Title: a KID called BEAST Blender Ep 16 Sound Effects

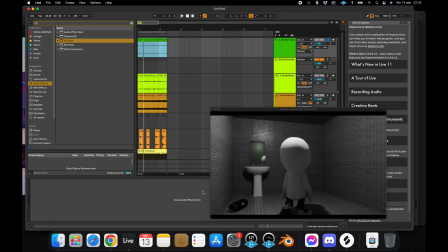It's just a small bathroom, but the difference here is the sound is coming from here, and instead of going all the way to the other sides of the room, it's gonna be inside of this little room. So the frequencies are gonna bounce here and here and here and here and here.
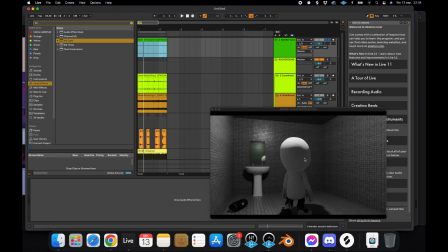It's gonna bounce on everything, and it's going to come way faster again to your ears, and it's gonna sound completely different. So what we wanna do, I'm just gonna cut the electricity, or maybe the electricity can stay.
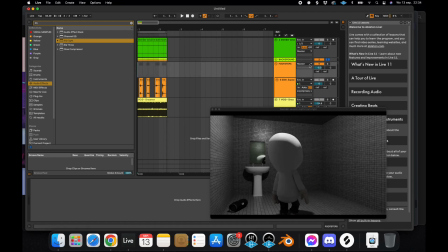What we're gonna do is we're gonna look at the footsteps first, because that's the one we did some reverb on. We're in luck, because the footsteps are, again, exactly tailored to what we want.
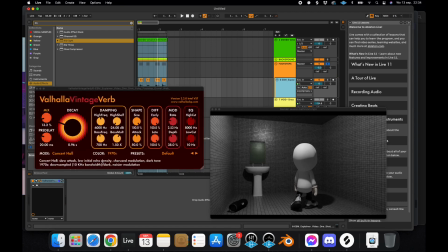Okay, so now, the thing is, we have a small tiled room.
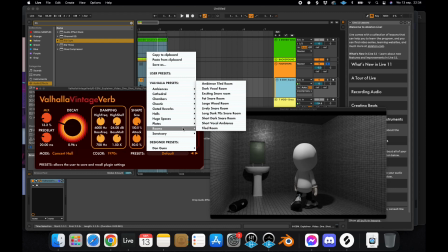In almost every reverb that you'll see, you'll find a tiled room preset.
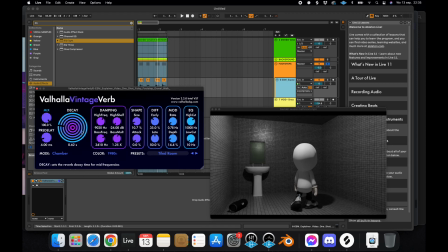So what does it mean? It means your decay is a lot smaller, and your pre-delay, I think, it's a little higher. But yeah, that's very technical. So let's just say the decay is a little lower. Why? Because your room is smaller and the sound is gonna bounce on the walls faster.
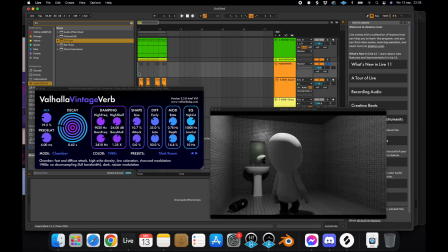Okay, let's try it out. The sound doesn't linger so long. So the sound bounces and it comes back quicker.
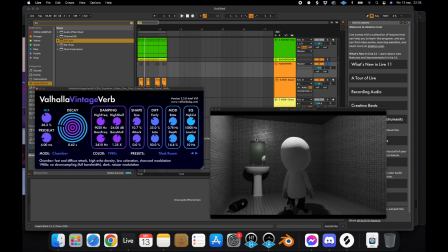So that's why the tiled room is a different setting and is a completely different sound than a big room.
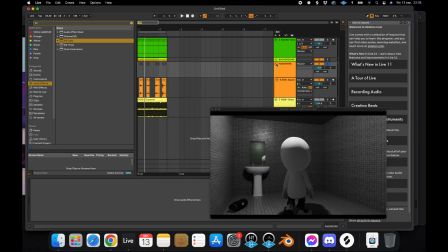Okay, so let's try again with the music.
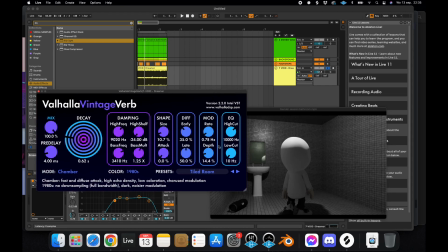I'm gonna take the tiled room again.
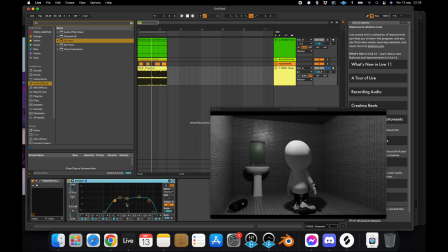Okay, the thing is here, we have our EQ and we know a little speaker is playing. So the music can be as powerful. Like the little speaker is not gonna give as much bass as a huge sound system.
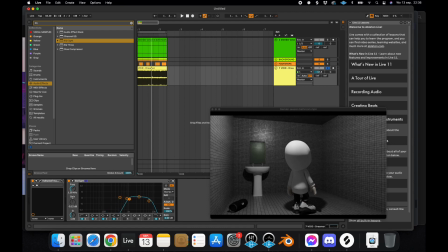So what we're gonna do is we're gonna cut even more bass and we're gonna cut even more highs.
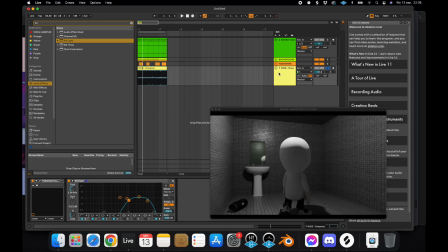Imagine playing a sound from your phone. Like your phone won't be having the same bass output as a huge speaker. So that's why we're doing a lot of cutting from the low end and we're doing some cutting from the high end.
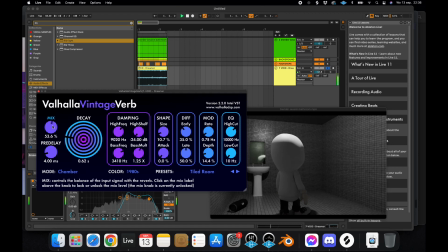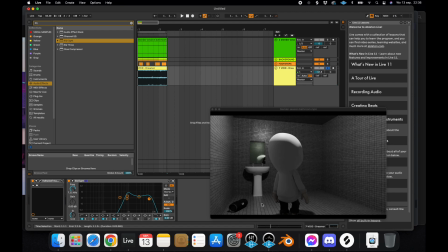So if this room was filled with grass, the situation would be completely different. Because now you have tiles, and as you can see, the tiles, they are smooth. Travels, if you look at my mouse, a sound wave travels like this.
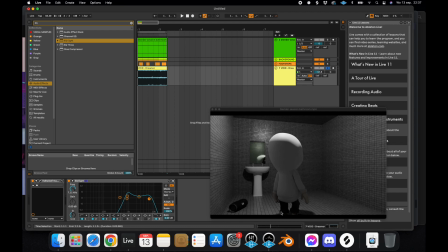So here, it has all the opportunity to travel as long and as far as it wants. But with grass, like, grass will be not flat, it will be like in volume and it will be higher.
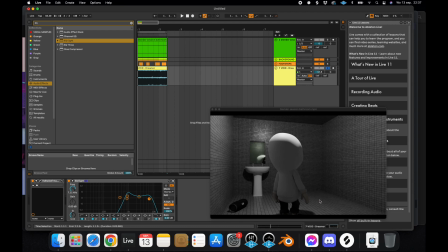So if the sound wants to travel through it, it will be held back by the grass itself. So grass environments will have way less reverb. It will be more damped, as you can say. Like a professional studio environment, you won't have any reflections against the walls.
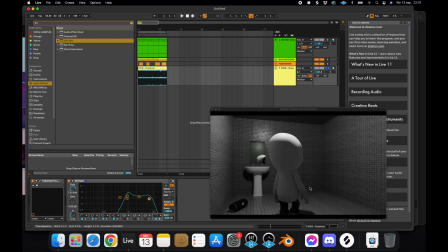If you're in an environment with a lot of grass, you will have way less reflections as well. So I think the most important part of putting
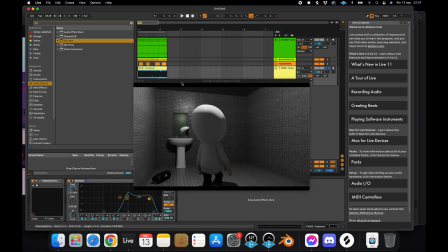sounds on your animations is to really figure out what your room is about first. If you see a room that's pretty industrial with all like flat surfaces where sound can really bounce upon, then you're really gonna need a lot of reverb.